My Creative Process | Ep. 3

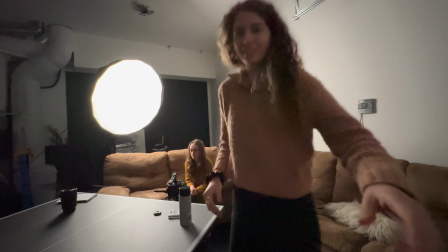(4:07)
Okay, I think that I'm really blocking my behind the scenes camera. This is the life.
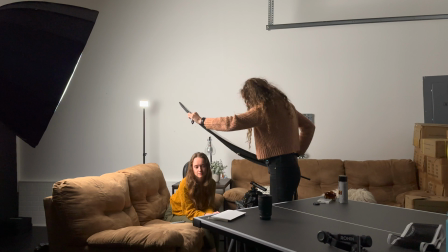(4:14)
We bend stick this way. Oh yeah. Oh yeah.
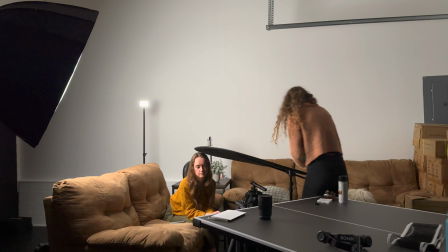(4:20)
This is what I need. How do we do that? Honestly, maybe just like that.
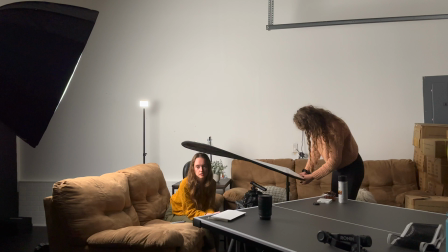(4:26)
So what I'll do is, sorry if this is close to your head. Maybe if I just clamp that onto there.
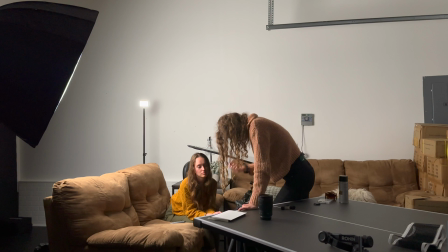(4:33)
That's super good. I'm so happy. I'm getting the look that I was trying to achieve.
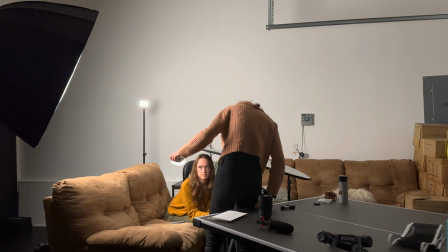(4:42)
Look up that way for me again. I'm just wondering if I want to bring more color into your eyes.
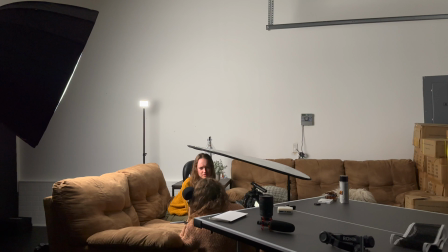(4:48)
So I'll say it with you. What? I'm going to say 10,000. You're like 10,000.
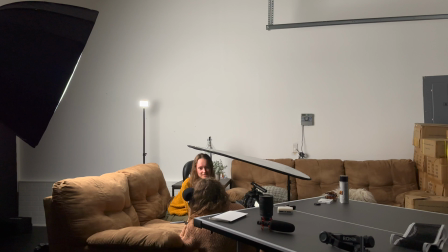(4:54)
you want me to do it right? No, that was that. Yeah, and then that, but that was a perfect inflection.
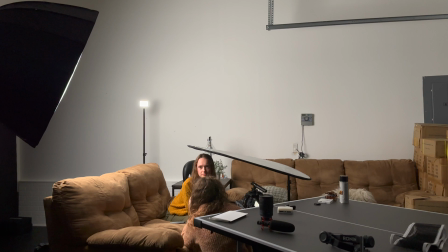(4:58)
That's why I shook my head. But pretend you are looking at somebody, okay. And you're kind of interacting with them. So you don't have to be perfectly still. Yeah. And you can even like maybe shift your head down and back up to look at them. Yeah. Okay.
10,000.
10,000 what?
10,000 subscribers.
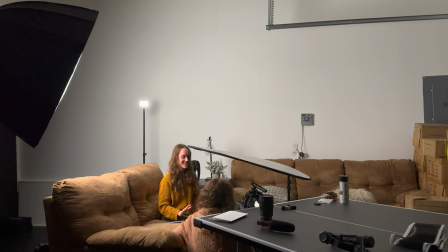(5:19)
Two more exactly like that. And we're done.
10,000.
Good job.
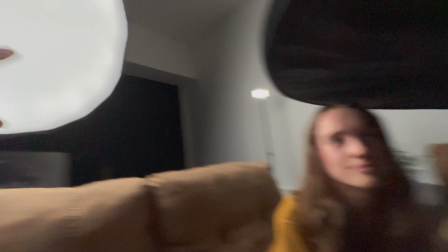(5:25)
Yay. All right, here's our setup for the day. We have this huge softbox.
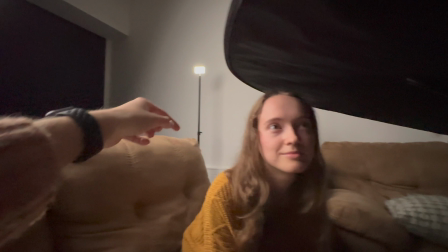(5:29)
It's a huge source of light acting as the key light on this side of her face. And we've got an aperture MC back there.
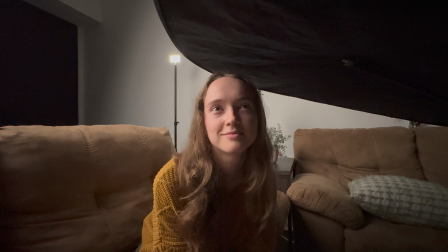(5:36)
That is the hair light. So it lights up just these little fuzzies back here to separate her from the background.
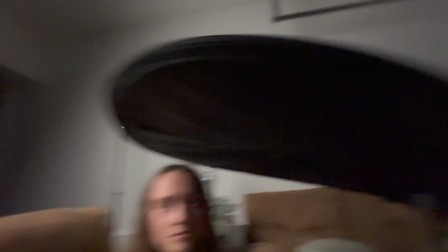(5:42)
And then this big light was bouncing off of my big white wall over there.
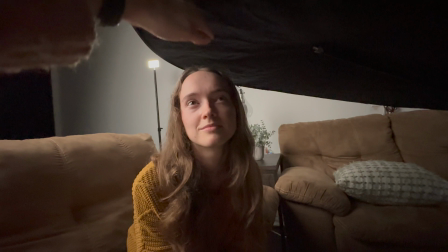(5:47)
So I brought in this and flagged off just right above her head because I'm not showing the top of her head in camera.
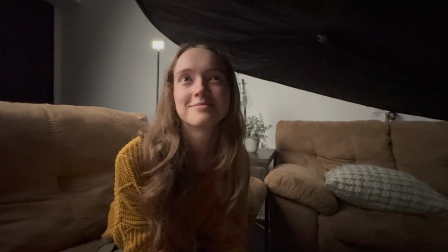(5:55)
And that's creating this really dark wrap on her face. So you can see we actually have the Rembrandt triangle on her face right there.
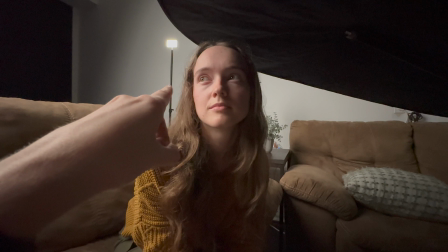(6:03)
And when she looks up to the right, we catch an eye light, as you can see there, from this big light.
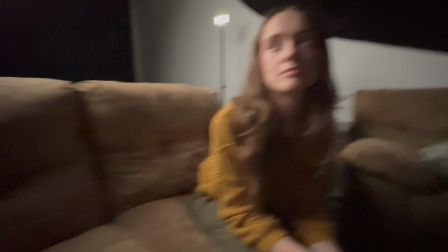(6:10)
And that actually separates her light, her face from the darkness. And then I held one more aperture MC
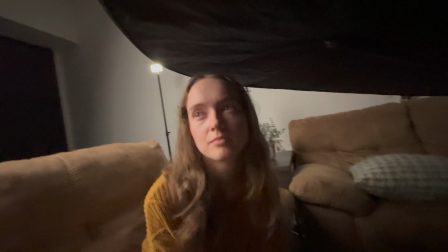(6:16)
up just like this to bring in a little bit more light on her face to catch in those in her eyes.
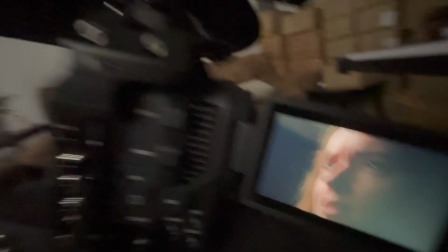(6:24)
So you can see, okay,
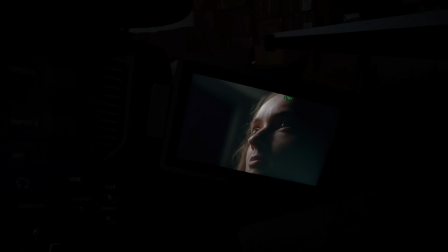(6:27)
you can see that Rembrandt triangle on her face right there and how her eyes are catching that big light from the key light. But I took my aperture MC and just wrapped in a little bit light on her, more light on her face to bring in a little bit.
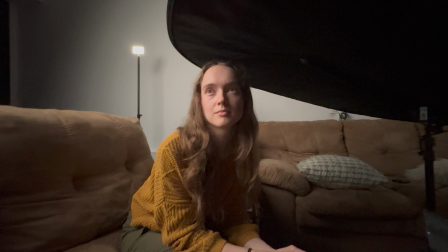(6:41)
So here's without and here's with it. So yeah, that's the lighting setup that we got for the day.
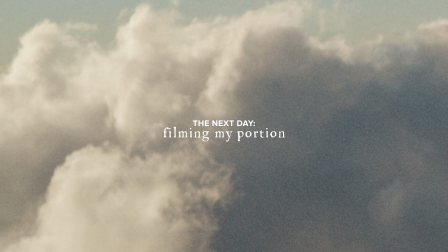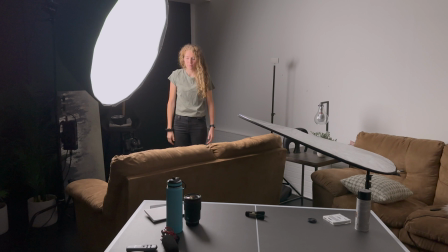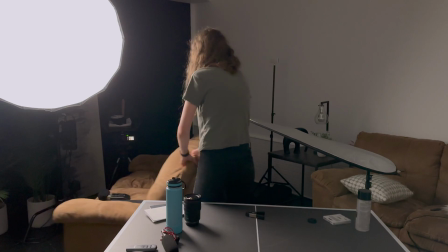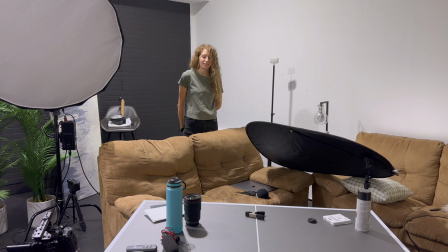Lot of unnecessary work. I can solve my issue by just not being lazy and putting the plug on this side of the wall.
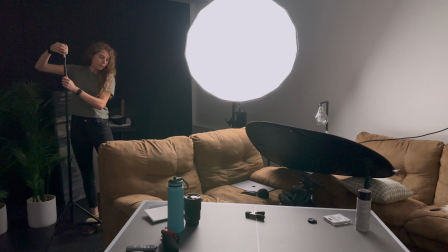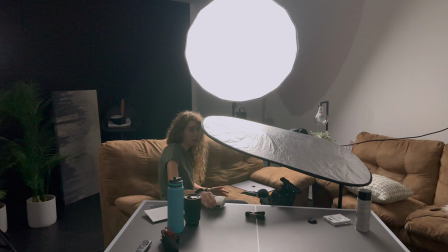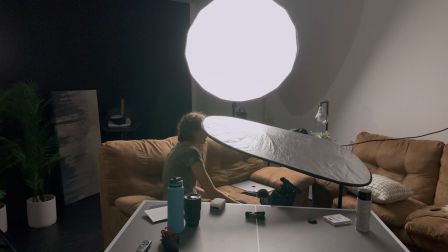(7:32)
So it's a lot harder to set this up on yourself because I could see with her, I could see where her eye light was hitting, but I can't really see mine. So I have to record to see.
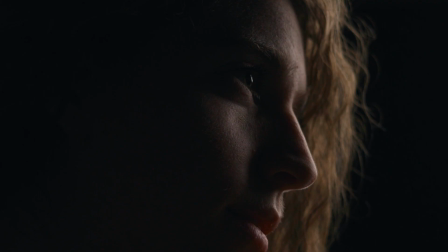(7:47)
I actually kind of like that lighting. It's a little bit different from hers because it's a little bit more side light than wrap light.
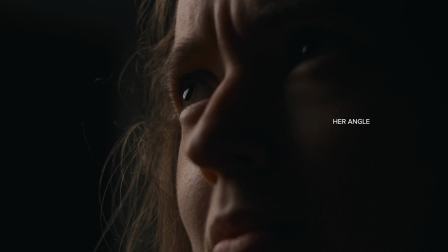(7:55)
And her far eye was in focus. My close eye will be in focus.
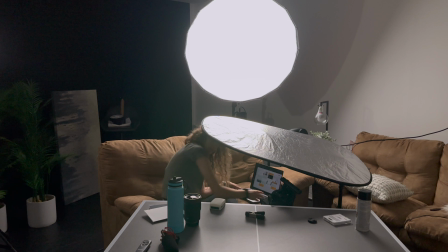(8:00)
I'm going to try it.
10,000 people who are unique, creative, quirky, kind.
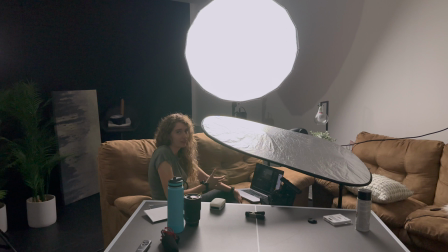(8:05)
So I have a tendency to overshoot. Like, just film way too much.
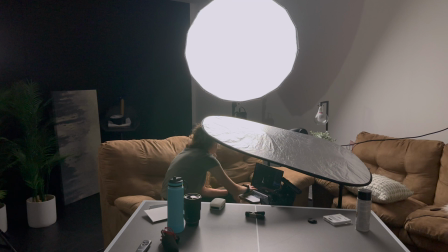(8:09)
So I'm going to take a look at it, see what I think, and see if I have to reshoot it.